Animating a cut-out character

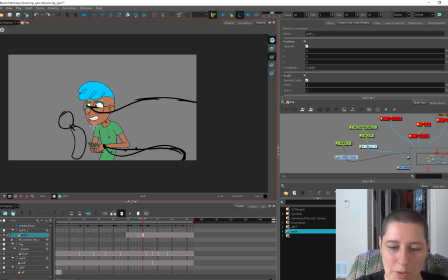[4:11]
You can see right down almost to his shirt collar, his neck. And then in the next frame, when he started to come around, look how much higher his neck and head have come.
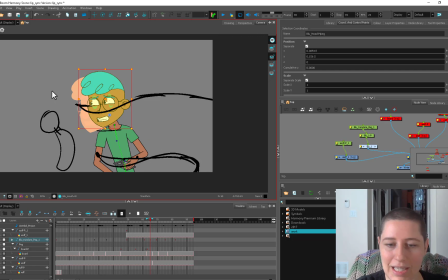[4:22]
So I think his head should drag not only in the direction here, but also in coming up.
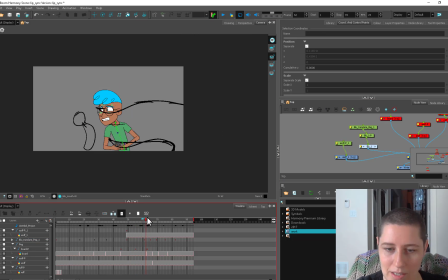[4:30]
So I'm going to bring that head right down there, not be... Whoop. I'm also going to tilt it a little bit. All right, that's like a little bit nicer flow.
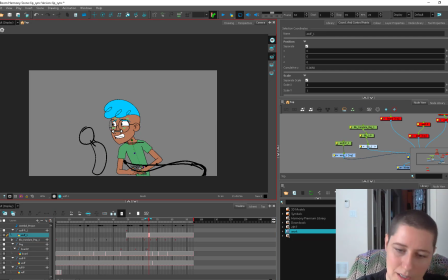[4:42]
So here if we erase this, he's looking over, and then his eyes are starting to come up and across, and then down again. So we're getting a little bit more flow out of those eyes.
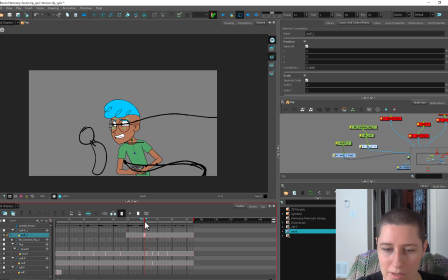[5:03]
And this is a really good place for hair follow through. So this part's going to be quite long, getting from here to here. And then between this part where it starts to come around and here, that's much quicker. I might need to pull it back just a touch, maybe a frame or two.
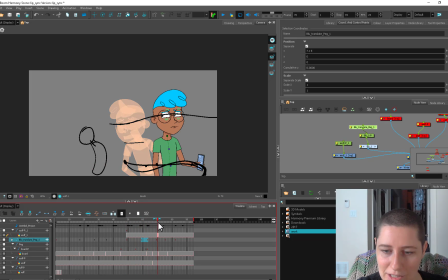[5:22]
But this part's going to be quite long, and then it's going to go whoosh, and he's going to run off screen. So we're just varying up our timing, giving ourselves contrast. Contrast is, it's such a little word for such a huge thing. Contrast is so important. So you want to get contrast in your pose.
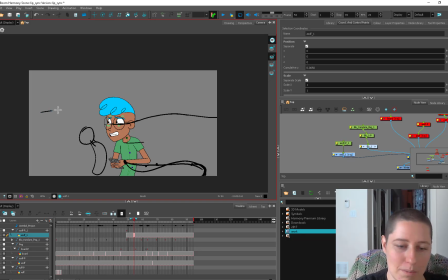[5:42]
So rather than having your character completely straight on like this, so your arms are identical, and then your head is identical, and your eyes, like everything is straight down, by even just turning him 3/4, you're literally getting a contrast. This side's small and this side's big.
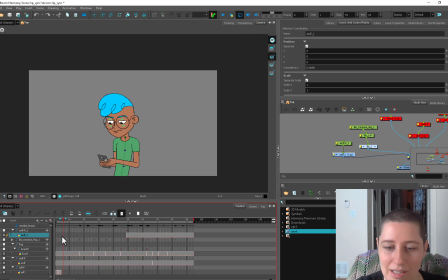[5:58]
You want to get contrast in, you know, from crunched up to straight. Contrast here in poses. And then you want contrast in timing. So here he's going slow, and here he's going fast.
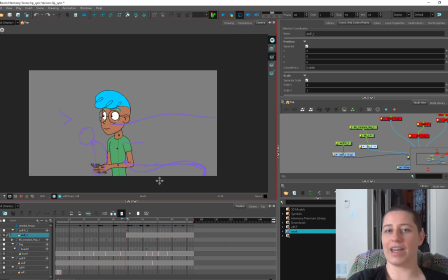[6:12]
Contrast is just such an important thing that can go through absolutely every part of your animation. From your design, which I'm not a super good designer, so my character is not super contrasty. He's just a long, lanky guy with a big head. But good design, when you look at character designers, their stuff has great contrasts.
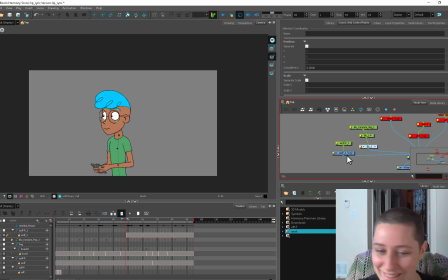[6:31]
You're gonna have to look elsewhere for high quality character design. Yep. Yep. Yep. And here, when the arm crosses the body, at some point it's going to have to go from here to here.
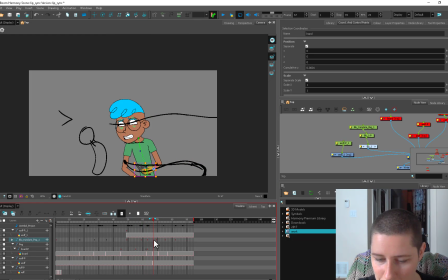[6:45]
So I think this, it's probably here at this frame before it gets to this one. It's still going to be coming around. So this one might actually need to be a little bit later, this actual hand. We'll see how that works, because this hand is going to come around a little bit slower than the rest of him.
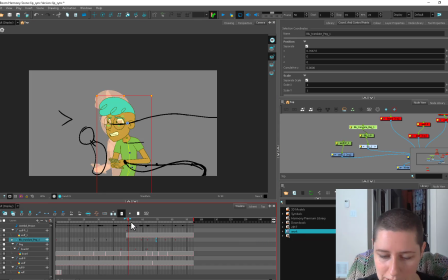[7:03]
I'm also looking at this elbow while I'm doing this, making sure that my elbow is having just a nice arc of its own. That doesn't look too bad. Here it might feel a little bit stuck,
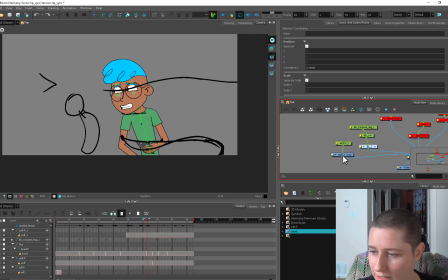[7:17]
but so we may have to sweep that hand over a little bit quicker.
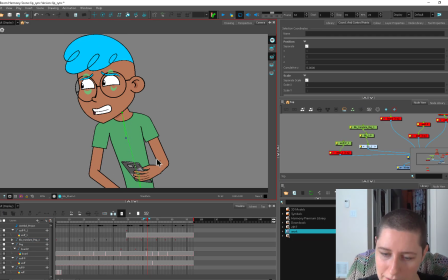[7:24]
We're gonna have to redraw some stuff here, but that sort of stuff,
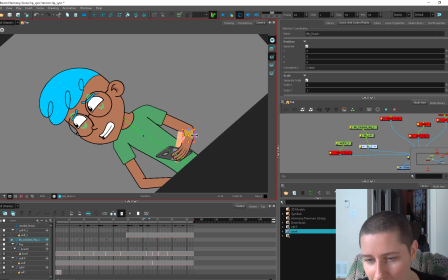[7:30]
like tidying this up so it looks super crisp, that can be left until the very end, because we're probably going to change the timing
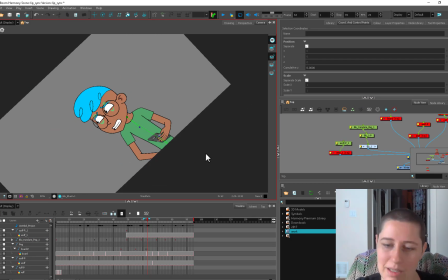[7:39]
quite a bit in the interim.
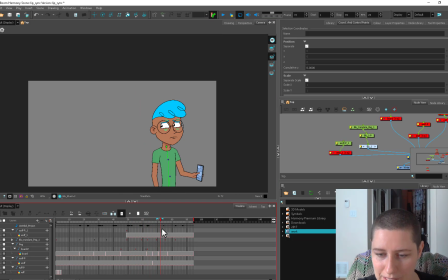[7:40]
So I'm just going to do like a decent enough arm for there and worry about it, the cleanup last. So here's shoulders coming down. I think this shoulder should linger down a little bit more as well.
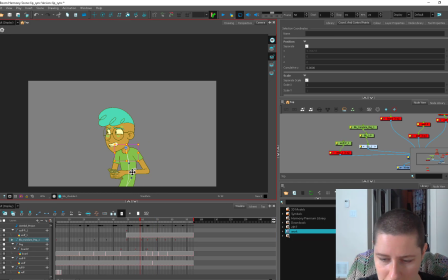[7:55]
And now I'm looking at his shirt collar and his chin, just making sure this part is all coming around in a nice arc that I want. And I feel like that's already working a little better than it was. So this part, I feel like the movement's not as big.
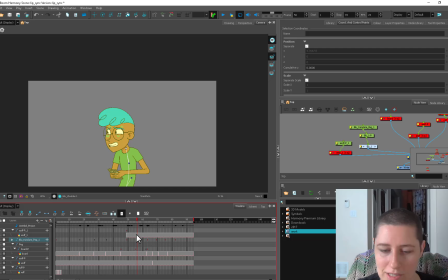[8:10]
This movement over here is pretty big, so we can already start to see these arcs within the keys themselves.